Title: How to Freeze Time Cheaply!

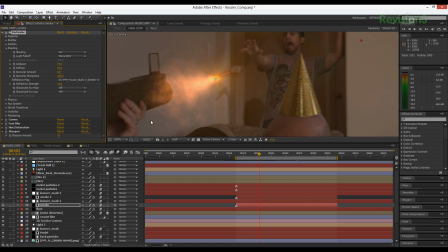8:21 And then I kind of I wrote it around the rocket launcher, and then to that same light, because again I'm working back to front, I attached it to this rocket position, and I really increased it,
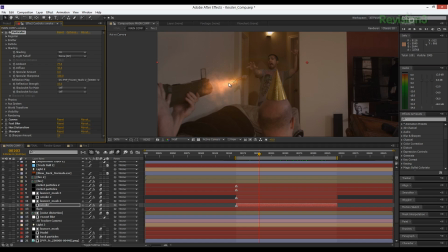8:37 and then just added a lens flare just to sell a little more.
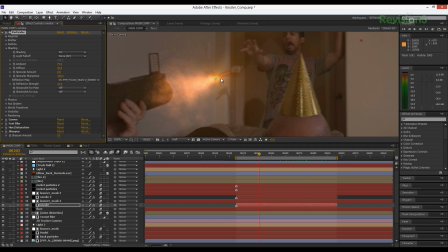8:40 But what's cool is this light is actually using the rocket launcher, casting its light onto it, so you get that nice thing to sell it more.
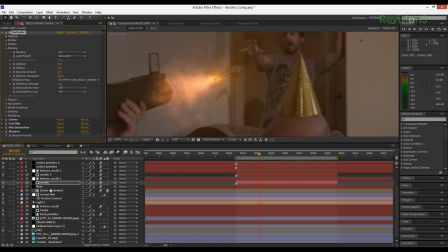8:47 Okay, now I'm going to move right on to the rocket. Let's go to model here.
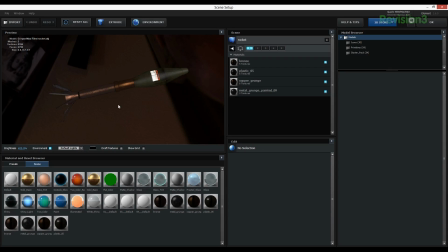8:55 Just open it up. And I modeled this in Max, and I textured it all too.
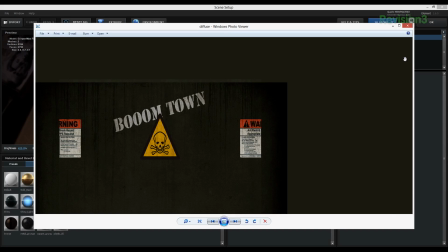9:03 So, and this was quick. I hate doing UVs, which is just a thing to texture it.
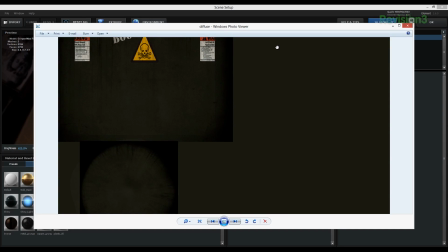9:07 So I got it to work just by doing this, and I just
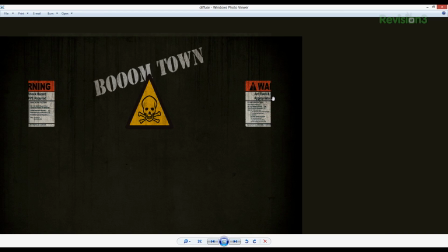9:11 hand textured it, did Boomtown, no idea why, and then did this warning label, and I mean, it worked and it was fine.
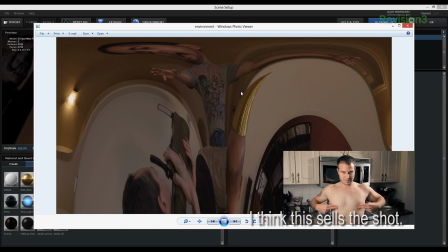9:18 Now, another thing to sell a shot is I took one frame from the entire thing,
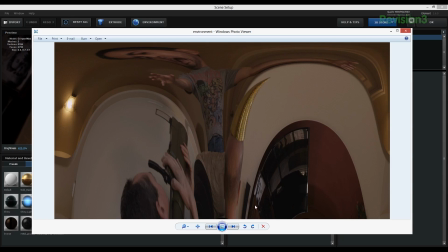9:23 which is here with Eris, and there's Eric, and I did a polar coordinate just to fake like a HDRI.
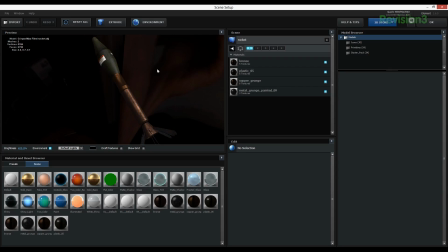9:29 See? And it just helps blend it into the environment more, because it is using the environment after all.
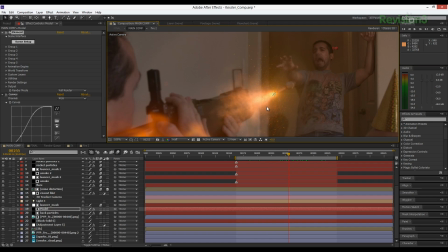9:38 And then again, I just used the lens flare, and everything was pretty much attached to this light, and same thing with the sparks.
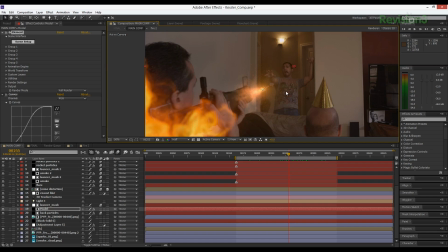9:45 That way I knew, okay, this is my point where everything is at, so that way I could just go ahead and parent to that,
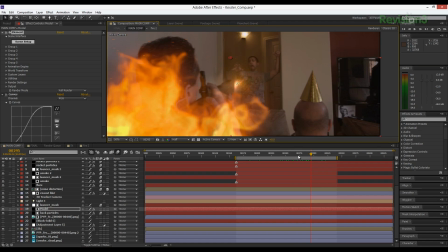9:54 and let's just move forward here. And there you go. And that's basically all I did, guys.
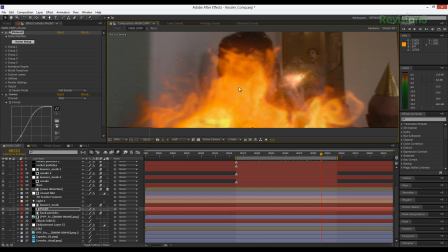10:00 I mean, it's pretty straightforward. Last thing though, I do want to point out is one thing to help sell your shots is to layer stuff. This flame is actually a couple flames, and I just rotated in space. So that way it would just adding those layers and then mixed with the depth of field really helps sell it,
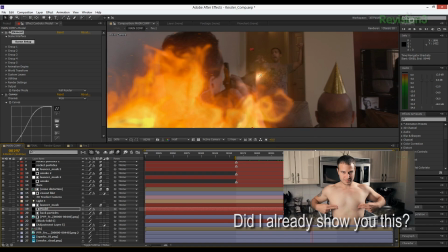10:17 because then it adds some parallax to the shot. So that's pretty much it, guys.
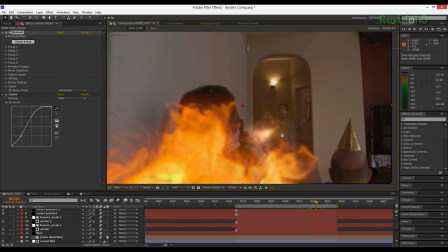10:23 If you have any questions, you know where to reach me. Want a new domain name? Of course you do. And if you're an upcoming filmmaker, an entrepreneur, an innovator, a .net from domain.com, my friend, it's going to be perfect for you. .net is universally known and injects your website with instant credibility. You immediately will discover the advantages of building your web presence around a .net domain name. If you already have a .com, you really should get your .net so you can protect your online brand. I mean, is .com already taken? There's another thing that might happen, Josh. .com already taken?
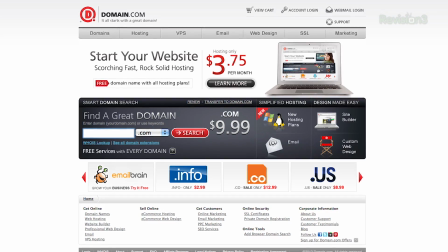10:55 What do? .net. Get yourself a .net. You can find a .net at domain.com, which is where I would get mine because they're super affordable. Their .net is only $8.99 a year. They're reliable, easy to use, and on the Twitterverses at domain.com. At domain.com. You like that? Love that. And domain.com is always wanting to hook Film Riot viewers up. You can get 15% off the already affordable domain names and web hosting when you use a coupon code FilmRiot at checkout. That's right, 15% off domain name and web hosting. So when you think of domain names, think domain.com. what he said. Logo. Big thanks to Stark for tossing that together. The one thing he didn't mention is the fact that he tracked using After Effects built-in camera tracker. So you don't have to have super fancy trackers. There's still a lot you can do with what's built in. But I hope that gives you a good look at how you can take of what others are doing at a higher level and start to think outside the norm to come up with ways to create your own way of doing things. That is something that will really help you discover your own style and get you to stand out from everyone else. But that is all for today. As always, you can follow me on Twitter.
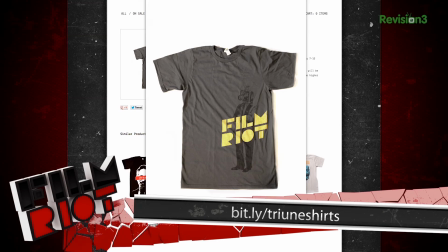12:02 Check out some sweet filmmaker apparel on our Triune store, or follow me on my Facebook page if your heart so chooses it. I'll see you next week when I dress as my mother and stab stuff.